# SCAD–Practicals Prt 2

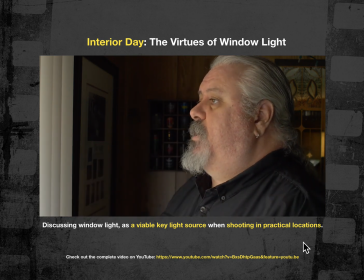[49:04]
I mean, if I look directly into my source, it has a sort of a hopeful openness to it.
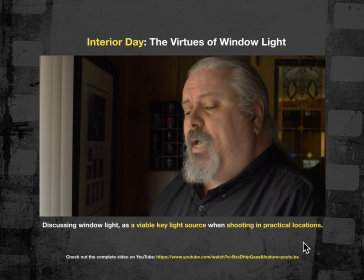[49:12]
And if I turn and if I address the camera,
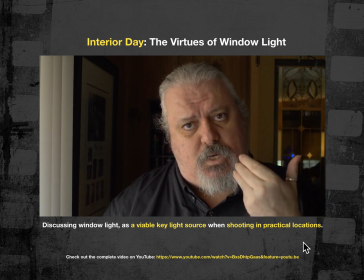[49:16]
I can introduce more contrast just by turning away from the key.
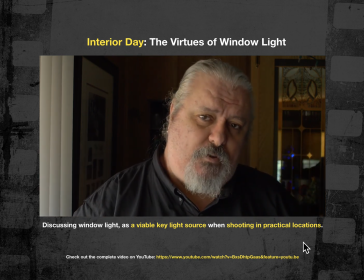[49:22]
And the more I turn from that key, the more contrast I can introduce into the image as well. So I can position my subject in a way that best utilizes the look and feel of this source,
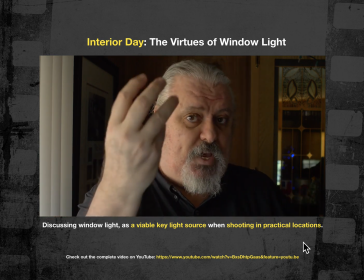[49:35]
and then take full advantage of that to camera. And the results are pretty amazing.
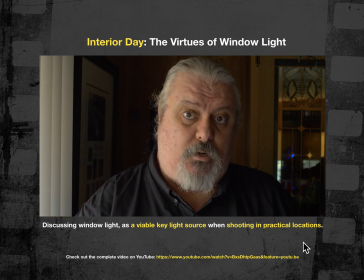[49:41]
So seek a window whenever you go to location. If you can take advantage of that wonderful source, by all means.
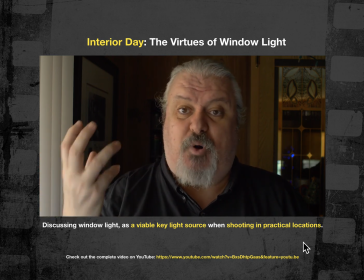[49:51]
Now, we can reproduce this. That's part of the art and craft of cinematic lighting.
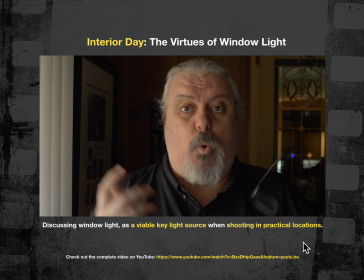[49:57]
And we'll talk about this more throughout the semester, how to produce believable,
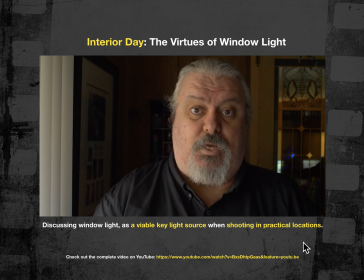[50:04]
true-looking results with artificial sources, either on stage or at location.
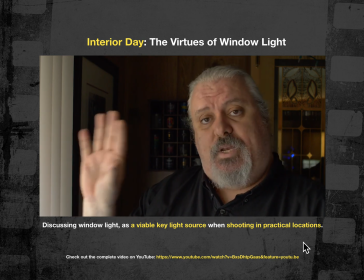[50:10]
Because the one issue that you're going to have dealing with window light on location, if you're using the real sun, is the sun tracks across the sky.
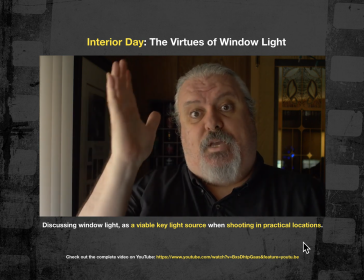[50:19]
So as that sun angle changes outside that window, the appearance of this light is going to change as well.
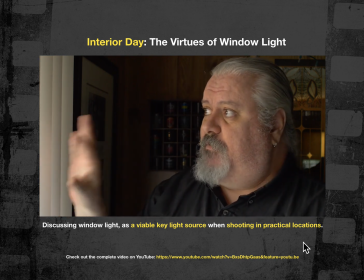[50:26]
Now, this is an eastern-facing window. So in the morning, in the early hours of the day,
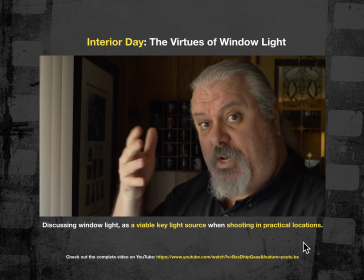[50:31]
hard sun is going to come through this window at a really low raking angle and create deep contrast,
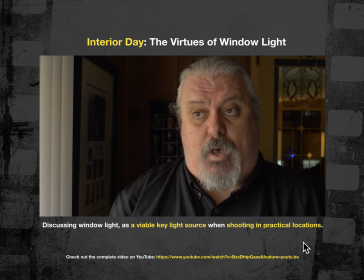[50:38]
saturated colors, which are warmer in tone, heavy shadows, because it's harder light and coming directly through the window. It's currently late afternoon,
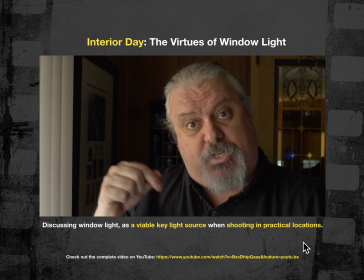[50:52]
and I chose this hour particularly to shoot this window because now the sun has tracked across the roof of my house,
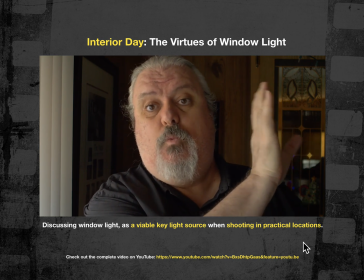[50:59]
and it's now shining on the western side of my home where I don't have any windows entering this room.
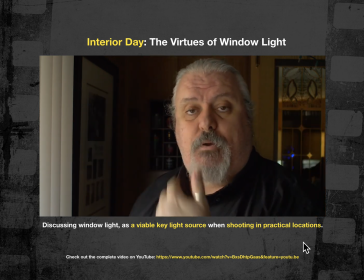[51:06]
So what I have coming through this window now is very passive, reflected ambience.
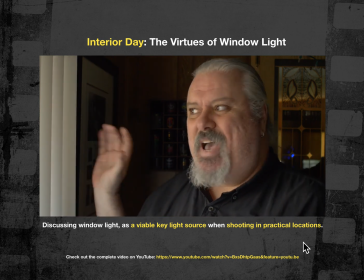[51:15]
It's just such a huge volume that it's still coming through the window like a wonderful source.
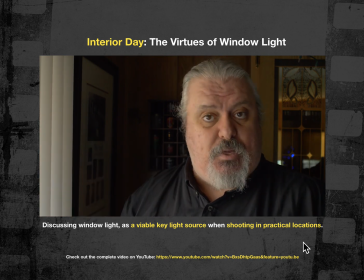[51:22]
And I'm shooting at a beautiful deep stop. So I'm at about a 5.6 on a 24 millimeter Rokinon. And the results, I think, are pretty amazing. So, as a matter of course,
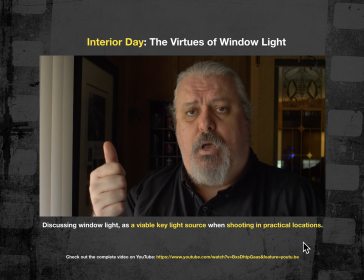[51:42]
it's important to scout your locations, look for those window opportunities,
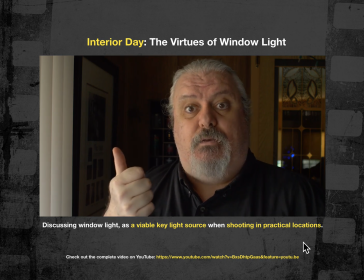[51:48]
scout your locations, and decide, okay, what time of day is this window going to give me the best quality of light?
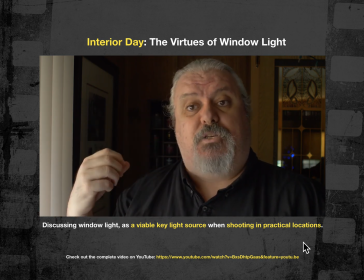[51:55]
Is it going to be in the morning? Is that what the script calls for?
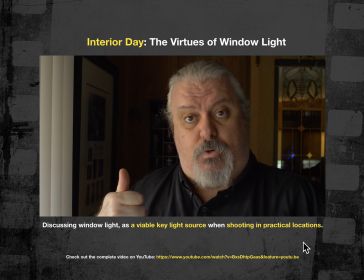[51:58]
Or would it be better in the afternoon when basically the shape of this light isn't going to change
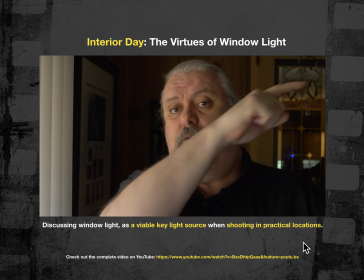[52:04]
much once the direct sun has arced over the house and I'm getting the indirect passive light?
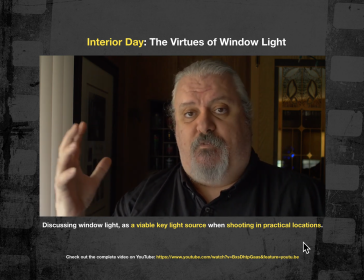[52:12]
It's going to look more or less the same for a number of hours before the sun starts going down in the west,
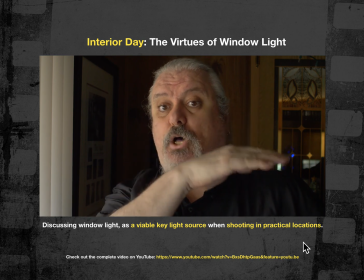[52:19]
changing color and getting lower in the sky, where the angles are a lot like they are in
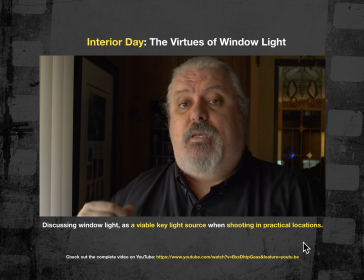[52:24]
the morning, very low and raky and hard. In that situation, then definitely this exposure will change.
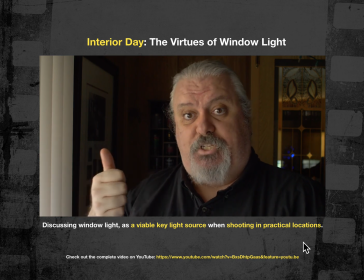[52:31]
It'll change in terms of color, intensity, and contrast.
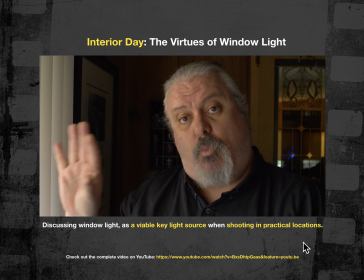[52:35]
But it's more sustainable for more hours as an indirect, what we call north light exposure.
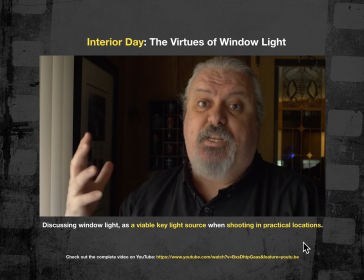[52:43]
And we can, we can get a scene off using window light in the afternoon if it's not directly lit by the sun.
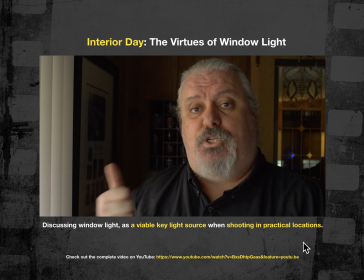[52:51]
So scout your locations and make sure that those windows are in the right places at the right time of day,
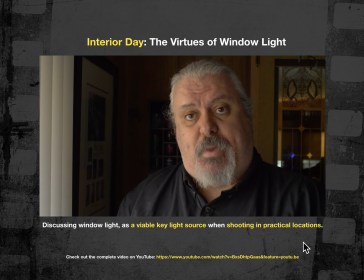[52:56]
and plan your day accordingly so you can maximize the time and the quality of light that's coming through the window. And then think about supplementing that exposure
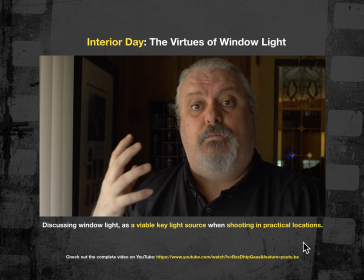[53:08]
to prolong the amount of time that you have with this source in this condition.